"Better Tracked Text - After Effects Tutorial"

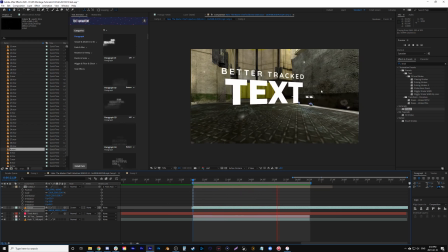Obviously, you saw the mask wasn't that good. You can see there's issues here. The first step is getting it in the right position, and then I'll worry about this mask.
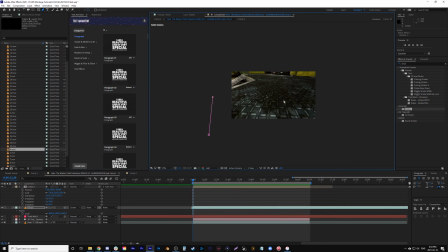So what we're going to do now is fix this issue here. So let's go something like this. I'm going to why is it not letting me place? Chill, computer, let me place this. Oh, okay.
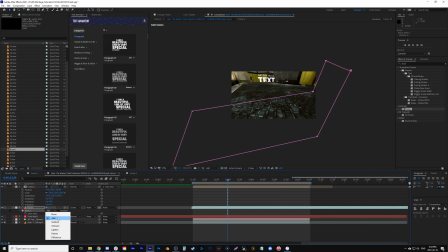We're just going to be like this. So in this mask, we're going to subtract it, and I'm going to feather it a ton.
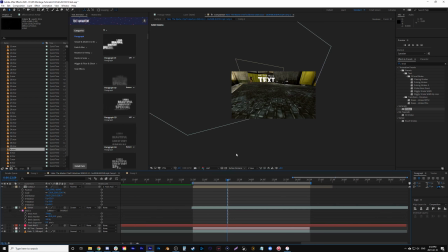So let's go like 65. That way I can hide the ones that were here. And they should look a little better. Yeah, it looks like we go in towards the dust. Okay, so I had to play with it a bit. Each tracking is different, and you literally do and are going to have to play with it all the time.
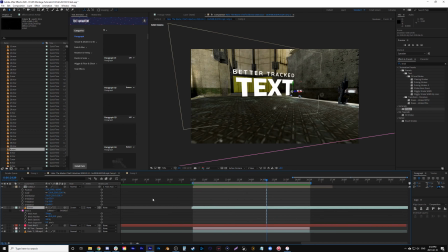But there, that one looks pretty good. I'm actually even going to make it get more transparent as we get closer, because it doesn't look that good up when it's like this big, right?
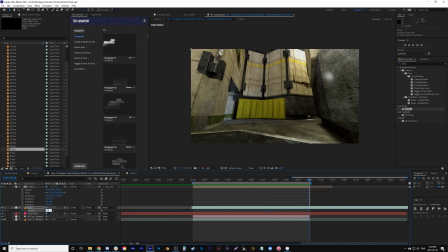So let's put it to 50%, and let's just see something like that.
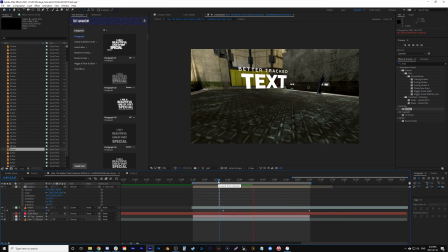Just add a little character to our scene, and it's tracked, so it looks like it's, I mean, it's really in there. That's two things. We've had the text move, and now we have dust in the shot just to add to it.
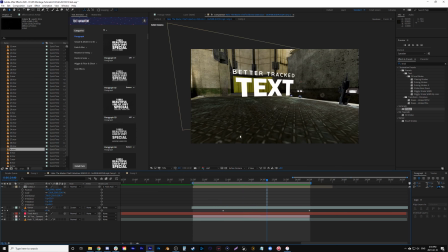Now what we're gonna do is actually change the colors, because I kind of like when it's somewhat transparent with the text, because I find that kind of adds to the 3D trackedness of it,
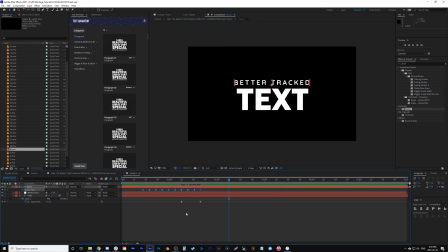if that's the way to say it, because you can see through it and it just makes it look nice. So we need to play with some colors here. So we're going to keep better tracked as white, and we'll just change text itself to something else.
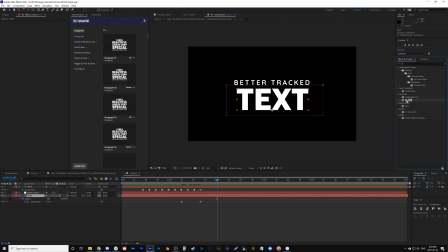So I'm going to type in fill. Let's put it on the text file, and we could see red. Let's say this color red. I'm going to copy this. Actually, never mind. I'm just going to copy the fill effect and put it on the tracked as well.
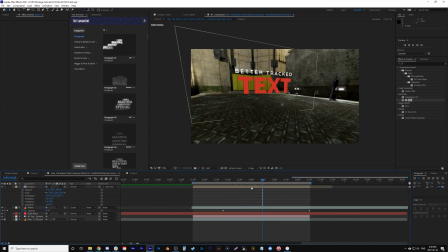Now let's go open this up. One thing I usually like to do for blend modes is classic color dodge. You see something like this. You can even see the stroked text.
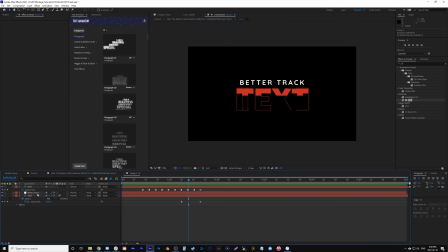So let's go see what's going on there. It was very quiet. So let's make the stroked text bigger. Let's go 5. See if it shows up on here. Yeah, it shows up there.
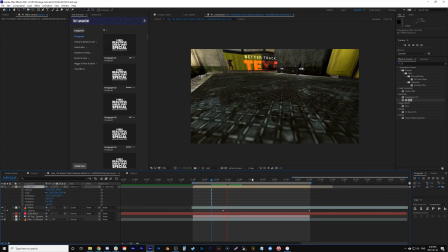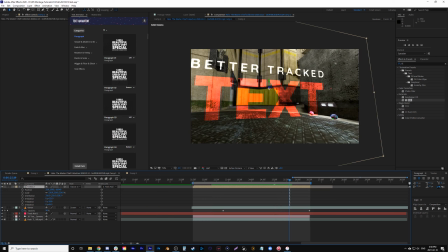Now to make it more visible, I think we need to make the red lighter color or a brighter colored red.
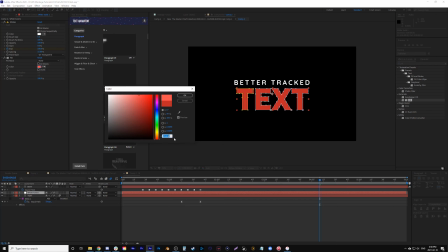So let's play with that. Say something like this. Again, I'm just showing you, you really have to play around with everything.
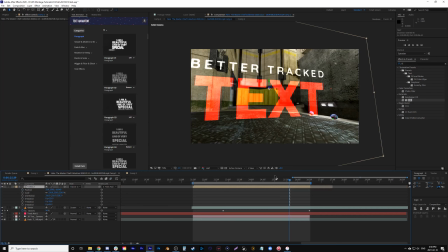There's no simple tutorial just to do it all. You have to play with it to find what you like. See, there we go.
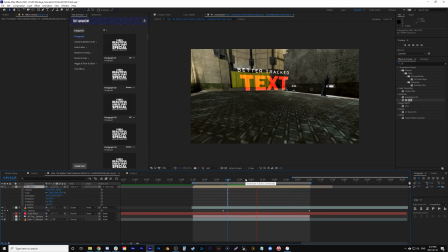I was right on that. So it looks a little better there and it comes to life. I think it's too big, so let's scale it down. Like it if it's a little smaller because we're going to get all the way up there.
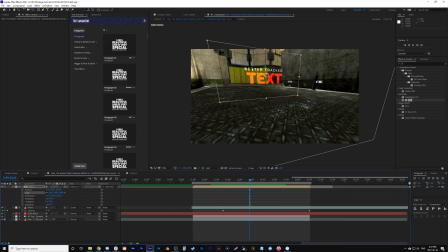But it looks pretty good. You could make these two separate things and have one of them closer in Z space. As an example, like just pretend, wow, when I stack it, the color looks sick. Actually, I might even keep that. But let's just pretend better tracked is in the back and then just text is forward.
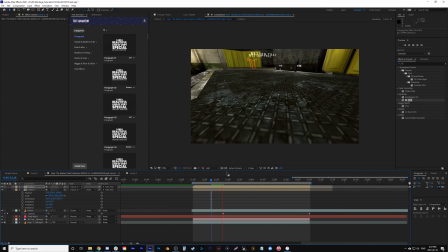And you get the idea, like you can have them move through Z space a little different.
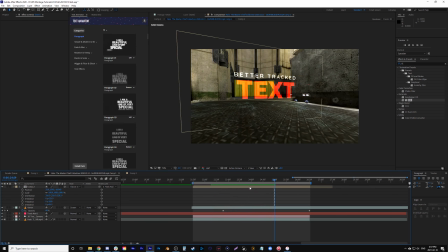I mean, I'm not doing that, but that's an example. Now what we're gonna do is add a shadow. So for this, the first thing I do is click on this, Control D to duplicate it. I grab the bottom one here, and I'm gonna move it straight down.
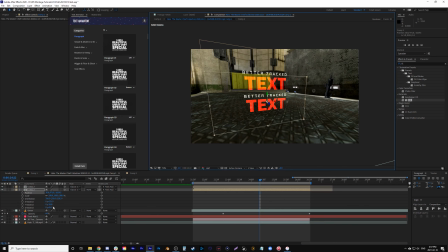Before I rotate it, I'm just gonna grab the exact Y-axis and go down here. Now, under my rotates, I have to find out which one it is, because it's all over the place. Looks like it's gross, it's a combination of all of them.
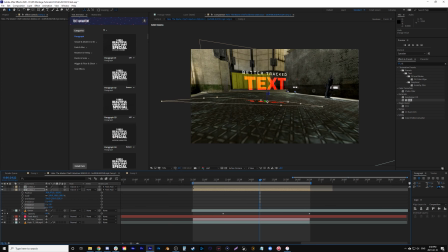So sometimes it's nice and easy to rotate it, but it looks like this one is not going to be one of those times. So I have to just literally play with it until I get it looking somewhat like it's on the ground. So yeah, you can see it's a little bit annoying.
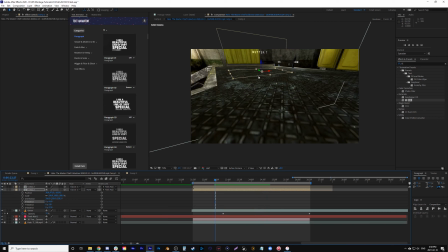You can see the text, or the shot I should say, moving underneath it. So it doesn't look that realistic.
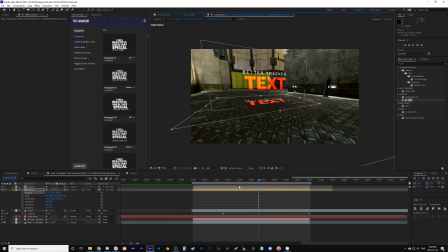So we're just going to make this a little more hidden in the background. So what we do here is I'm going to go fill again. And change it completely to black. Now let's change the mode to normal so we can actually see it.
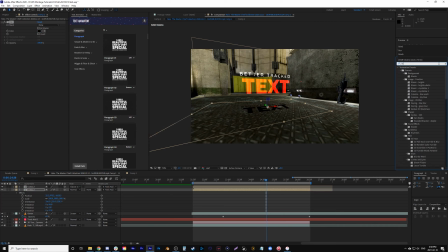Now let's go blur. And I'm not sure it matters which blur. I sometimes just go fast blur, but let's try Gaussian blur on this one. And let's just crank it up a bit.
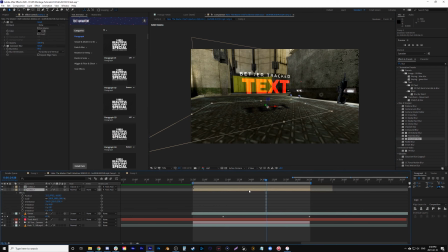So we can go something like this. And let's change the opacity to, let's say, 40%.
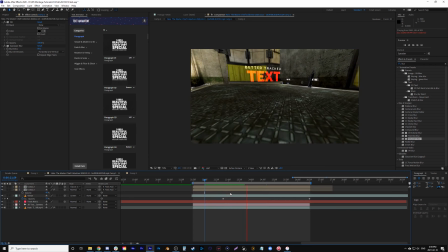And is it even noticeable at 40%? Very subtle, but I find the subtleness makes it look better. I'm one of those people, if it's too much, it might look fake, because, I mean, it is fake, right? So, let's see, if I put it to 55% instead of 45, you can see it, and yeah, good enough.
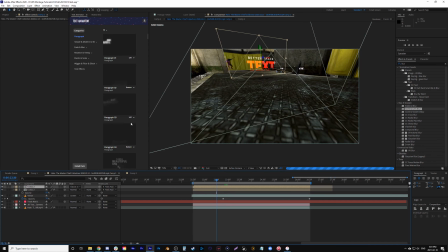So now I'm also going to play with the focus. We're going to go Layer, New, Adjustment Layer.
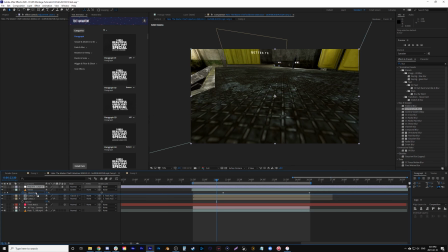I'm going to make sure that my dust is actually on top of this, because I want the dust to be just in focus the whole time. Now I'm going to make the mask. I start with just a rectangle to be nice and simple, but we'll play with it here.
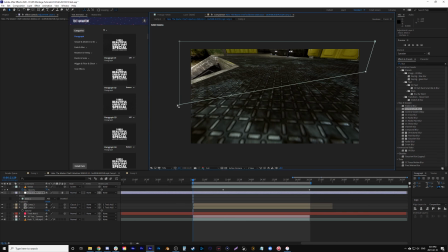So I'm going to have it where the foreground is in focus. And then as we move, everything's going to become in focus.
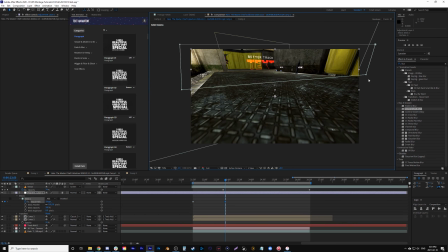And we'll still have actually just like the foreground's the only thing fully in focus still. And then when it gets to about this part, it's all going to be in focus. So even though I have my mask right here, I'm just going to change the blur.
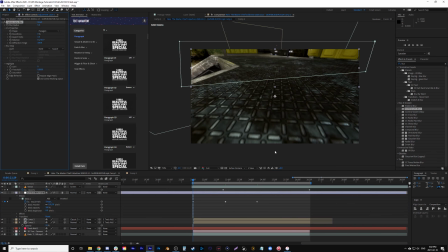So let's grab our camera lens blur. And for this one, we're going to have to click repeat edge pixels because there are edge pixels. And we're going to have to blur a bunch because you can actually just see a line right here between the two. So let's go mask and let's put it at 65 again. So it blurs it.
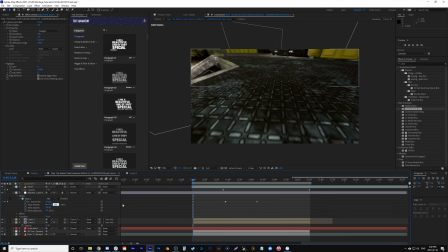Looks like it isn't blurred enough. Let's go 100. Let's have until about here. All right, this looks way better. Oh, I gotta play with the mask a bit more. I want this to be down like this.
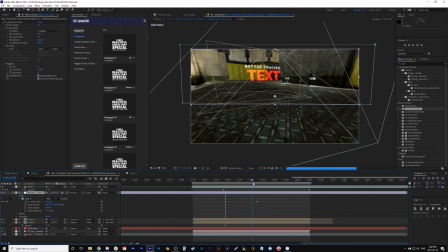You see how that actually looks like it's in the shot because now the blur, by blur I mean camera focus, is actually matching it. So let's have it go from here to here where the blur,
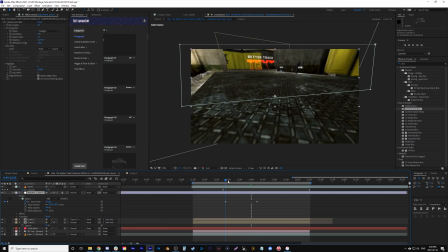I keep saying the blur, but the camera focus is going to go from a 5 to a 0.
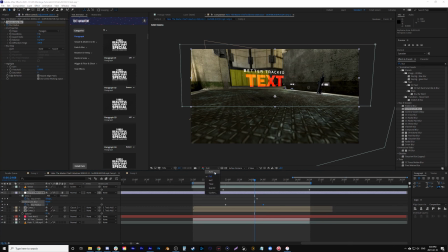Hit U to bring up your keyframes, and let's just slide it a little further. I'm going to put it at half speed, and I'll render it. This way, the dust is above it, so the dust is still in focus, because you can, I mean, realistically think the dust is closer to the camera and in focus since the camera is focusing on the foreground,
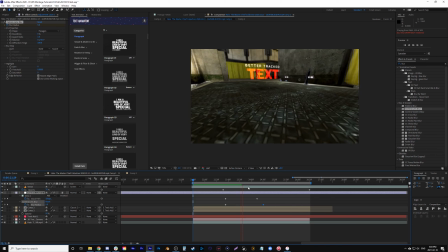and the background's out of focus there, and it shifts its focus to the center, which is nice that the shot already had depth of field in it from when I recorded it. because of,
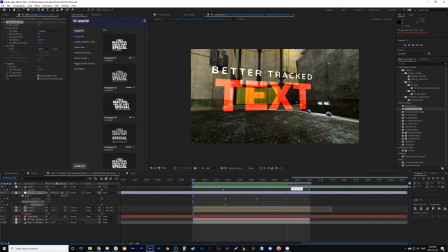I mean, NVIDIA Shadow Play or NVIDIA... Oh, the lines are looking crazy on that. You see that? My computer's freaking out. The lines look a little crazy. Well, I mean, it adds to it. But I have a tutorial on how you can get, I mean, like the depth of field in the back of this shot that is already there.
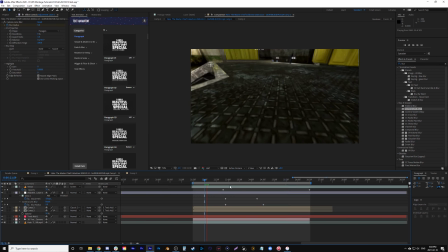So just look that up on my channel if you don't know how that works. All right, let's see how it looks. So boom, it looks really good. It looks like it's actually in the shot. You can even have it after it built itself, maybe delete itself or take away right there. And the lines kind of even add to it.